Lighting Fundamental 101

Pointing the most expensive camera at the dump here won't transform it into a palace scene. While the camera may yet get a lot of recognition, it's just a small piece of a larger puzzle in the film workflow system. Want to learn more on what comes next? Keep watching because in this video, we're going to show you the importance of lighting and how it can emotionally contribute or take away from your sins. Welcome to Prime Image where we'll help filmmakers like yourself take their craft to the next level. Today we're going to be talking about the most important element of a film, production, lighting.
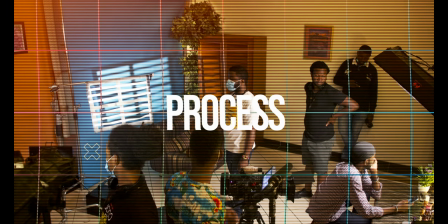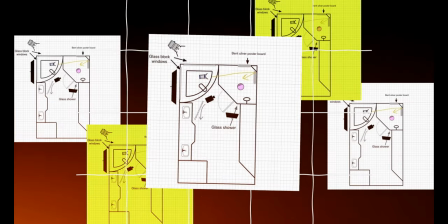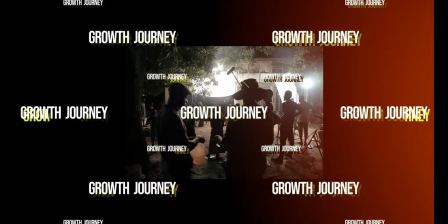As a filmmaker, we know that lighting sets the mood, tone and the atmosphere of the scene. It's the difference between a flat shot, a boring shot and a visually stunning shot. But where do we begin when it comes to lighting? Because there's quite a wide scope that ranges from a lot of factors that goes into it. But first, let's think about lighting and approach it from the mood and the atmosphere you want to create in the scene.
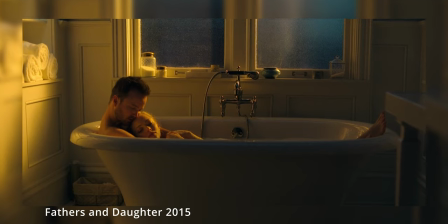If we take a romantic scene for example, the essence of the scene or the design of the emotional content of the scene detects the quality of light will bring it into space.
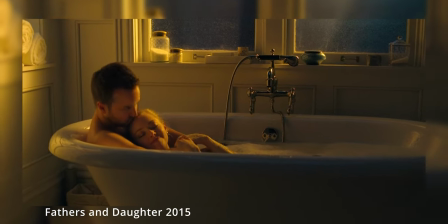Because we are trying to entrap our audience or keep a little bit of mystery while we actually make it more pleasant,
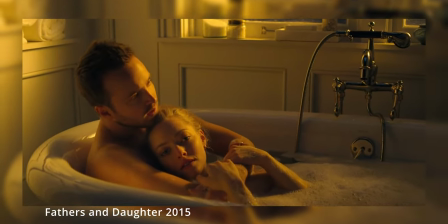things like soft light or the warm light or creating beauty lighting will be required in this kind of scene as the hard contrast that can exist,
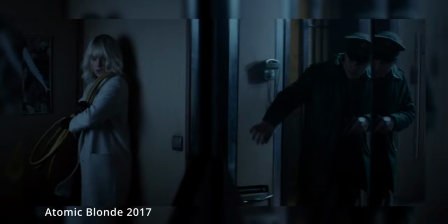assuming you're shooting an action film whereby things are moving very fast and all you're trying to do is capture the visual interest that exists within the scene.
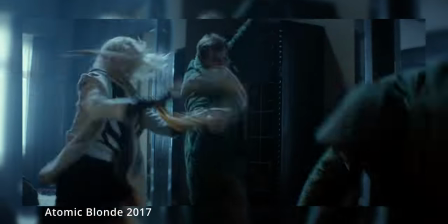In those kind of cases you'll be able to deploy either environmental lighting or lighting for the space which means because it's
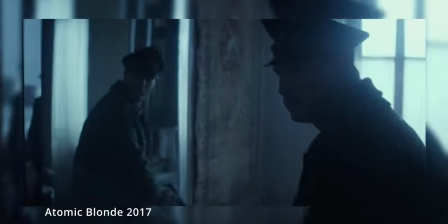an action scene you can't light it in such a way that it is constricting the talent to a specific pose or a specific area.
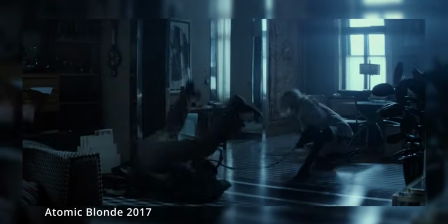So you ended up designing the space that however the camera moves it plays into the entire interest of the entire scene which is designed to just capture or hold the audience and also give them a sense of how or what is being seen in the action, like you can see from the grandmasters or from several action scenes that exist in several action movies, such as Baby Driver and a lot more.
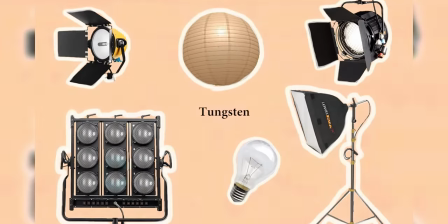Next thing to consider is the color temperature of the lighting. Warm colors such as tungsten lights or candle lights can create cozy and intimate atmosphere,
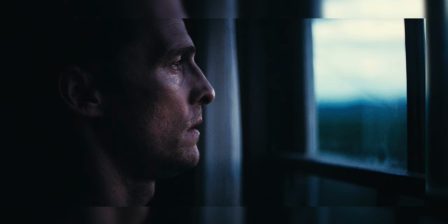while cool colors such as daylight can create a more clinical and detached feel. But all this is subject to the filmmaker's interpretation and intent because you can flip the rules on its head if you've set the scene from the beginning.
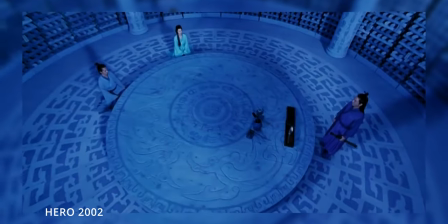And what I mean by that is that if the story detects that the cool lighting becomes the reverse, becomes where we feel more safe,
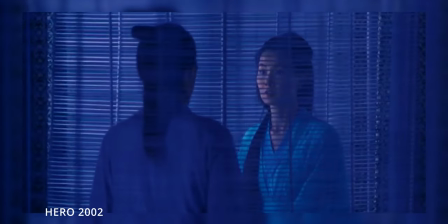the story can actually lend itself to that direction and the lighting gets to support the narrative,
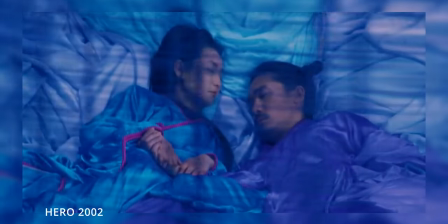which could actually flip this definition that I just gave previously. So it basically means that there are no rules to the game. You would have to understand that you're actually creating an emotion and creating a feeling which you you can actually follow the rulebook in designing but have to feel it which is why we paint by light meanwhile all this is relative in relation to the base color temperature that's been set on the camera because that's what ultimately determines how much warm a camera could feel or how much cold it could feel because take for example now
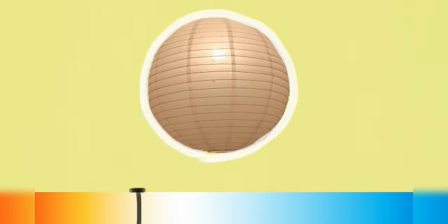here's a technical example if a camera is set at 10 200 kelvin which is at the tungsten bulb and you put the tungsten bulb in that scene It will not show as a warm light. It will actually show as a white light because the camera and the Kelvin source of the Temperature of the fixture in the scene they are lying
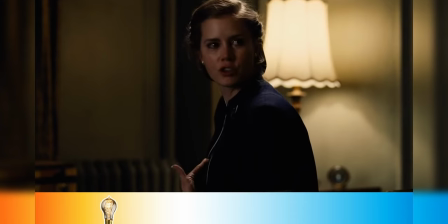But if it goes lower below ten two hundred then it begins to gravitate and shift into the warmer territory And if it goes the other way it begins to shift to the cooler territory So all these definitions and descriptions are all relative to the base color temperature of the camera that has been set Now move on to the next thing, the quality of light, which is determined by the size and the shape of the source.
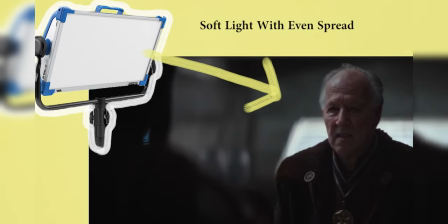The reason why the size is important because the difference between a large light and a soft light is actually attributed to the size of the light.